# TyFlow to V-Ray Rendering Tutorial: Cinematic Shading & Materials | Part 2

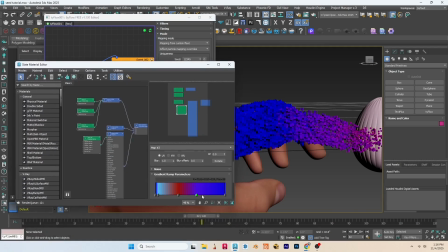Okay, now we'll create a gradient ramp with various colors.
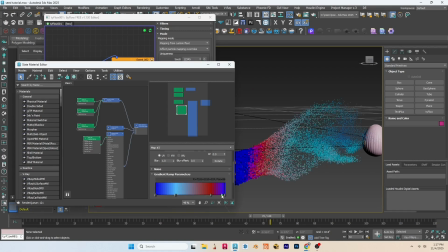It's looking good now.
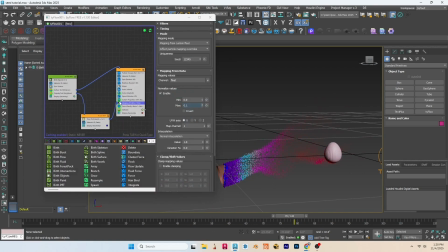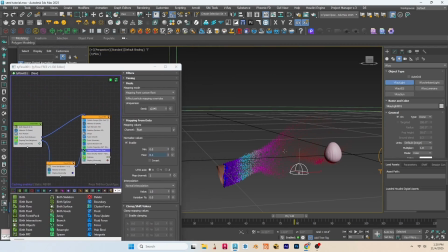Let's create a dome light and render using Vray viewport IPR.
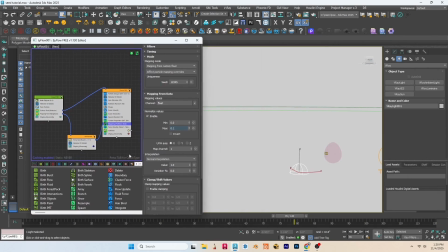We can't see the hand yet because we haven't added a mesh operator. To see TyFlow in the render, we must add it. Add a mesh operator to the first event. Now we can see part of the hand.
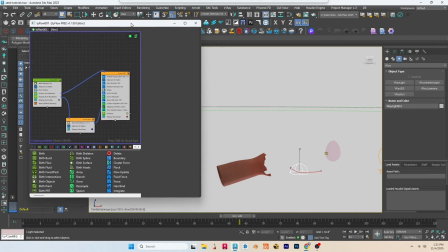Add the same operator to the second event. Now we see that part too. Finally, add it to the last event. Now we can see the full effect.
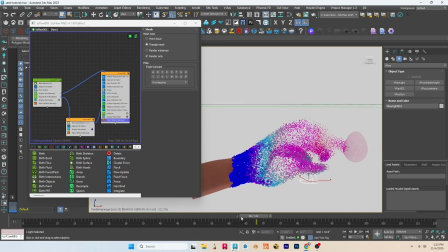I hope you're all practicing along with these tutorials. Okay, let's add the environment first.
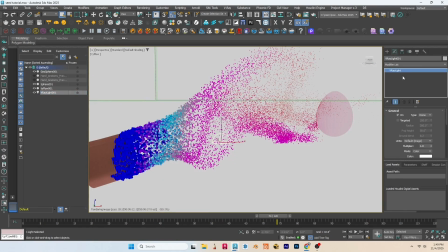Select Vray Dome Light, then go to the Modify panel. Let me hide the Houdini Engine plugin.
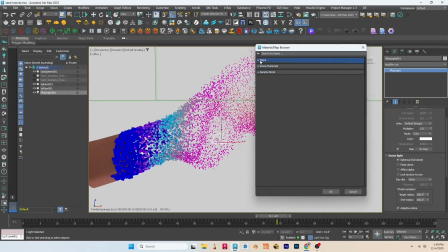Okay, click on No Map to add the environment map. Minimize OSL in general, go to Vray, then choose Vray bitmap.
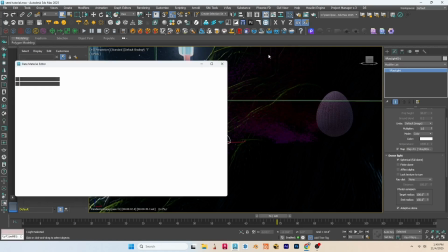Select the environment map. I will provide this map in course file. Now open the material editor and drag the environment map as an instance copy.
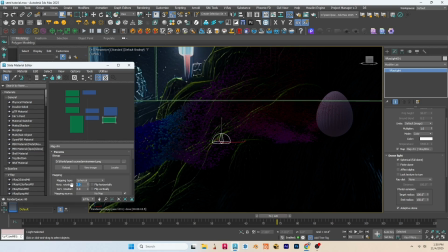Let's fix the horizontal rotation. Try 90, 45.
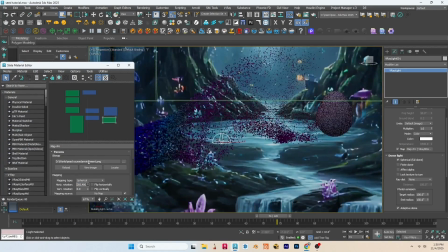What about 180? We can drag it up. Let's try 280.
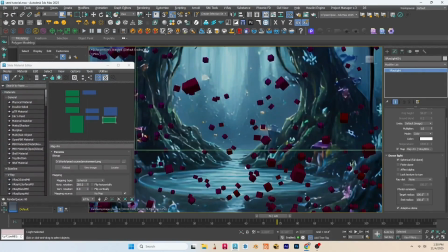Okay, fix it at 285. Let's set the composition. Composition isn't just about placing objects.
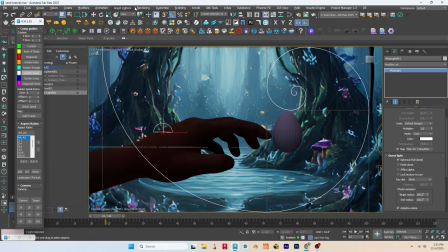It communicates emotion. I will change the rendering aspect ratio to 2.35 to 1.
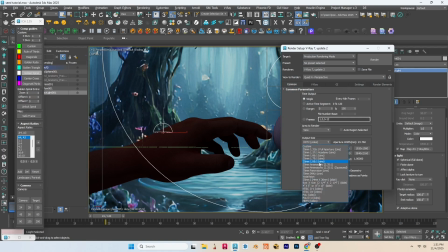This gives us a wider cinematic frame, which helps enhance the mood and strengthens our composition.
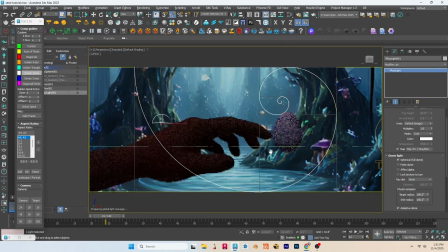Press Shift plus F to see the exact frame size. Here, the hand is moving slowly toward the seed.
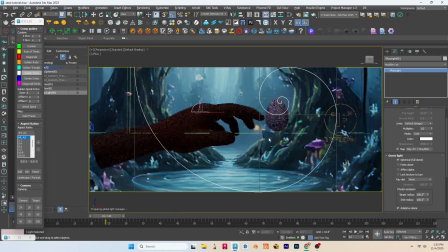So the motion feels gentle, almost curious, but the seed itself is beating, glowing, and powerful enough to disintegrate the hand.
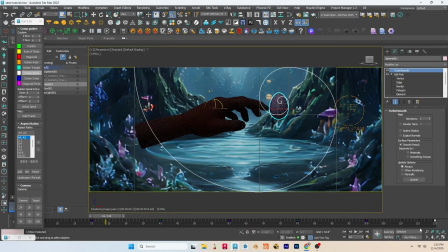So visually, the seed must feel dominant. To show that power, we can place the seed on one of the golden points. If we position it on the upper right golden point, it gets enough visual space around it to feel important and strong.
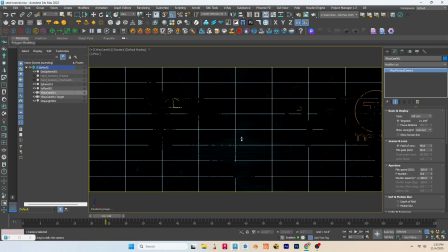Now just click on the Vray Physical Camera button. It will automatically create a camera from the exact view.
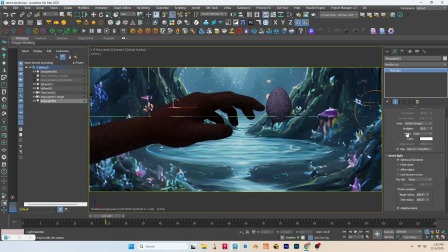It looks too dark now because of the exposure, but I want to increase the light instead. Let's change the dome light multiplier to 50. Maybe we have to increase the field of view. Field of view is simply how much of the scene the camera can see.
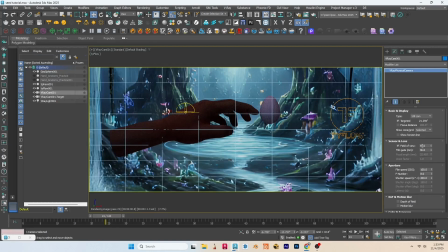A wider FOV shows more of the environment. A narrower FOV focuses the viewer's attention on a smaller area.
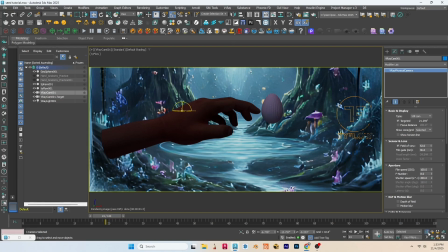We can increase it to 52. Let's check our composition. By the way, I'm using the Image Comp Helper plugin. It's a great tool you can try as well. The composition looks fine, but the scene is too dark. Let's increase the environment light multiplier. Maybe 75 works well.
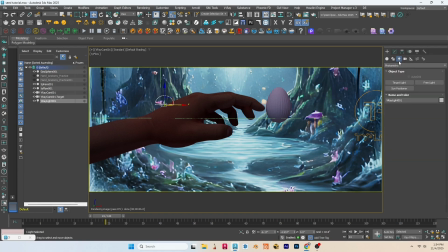You can see the hand is still dark, so we need to add some extra lights to brighten it. For that, create a Vray light.
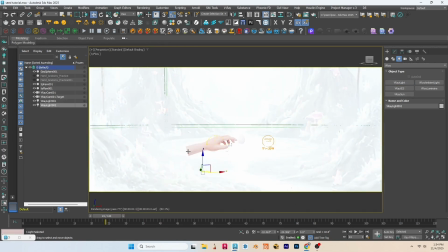Okay, let me change the viewport first.
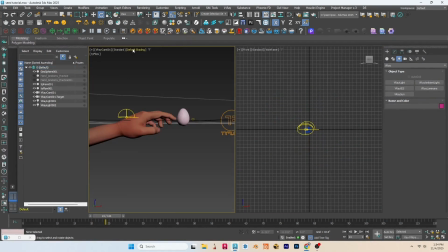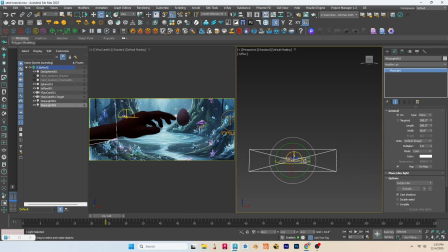Change the dome light to a plain light. Adjust the size and place the light in front of the hand.
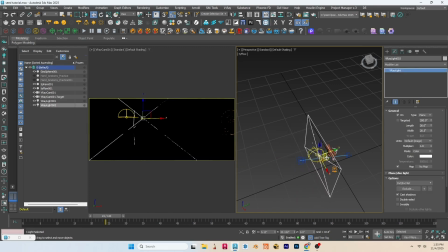It's currently in front of the camera, which is why it's making the scene dark. Make the light invisible to the camera.
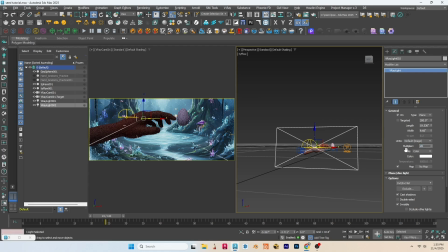Make the size smaller and set the multiplier to 20. Change the color to match the environment and increase the multiplier to 30.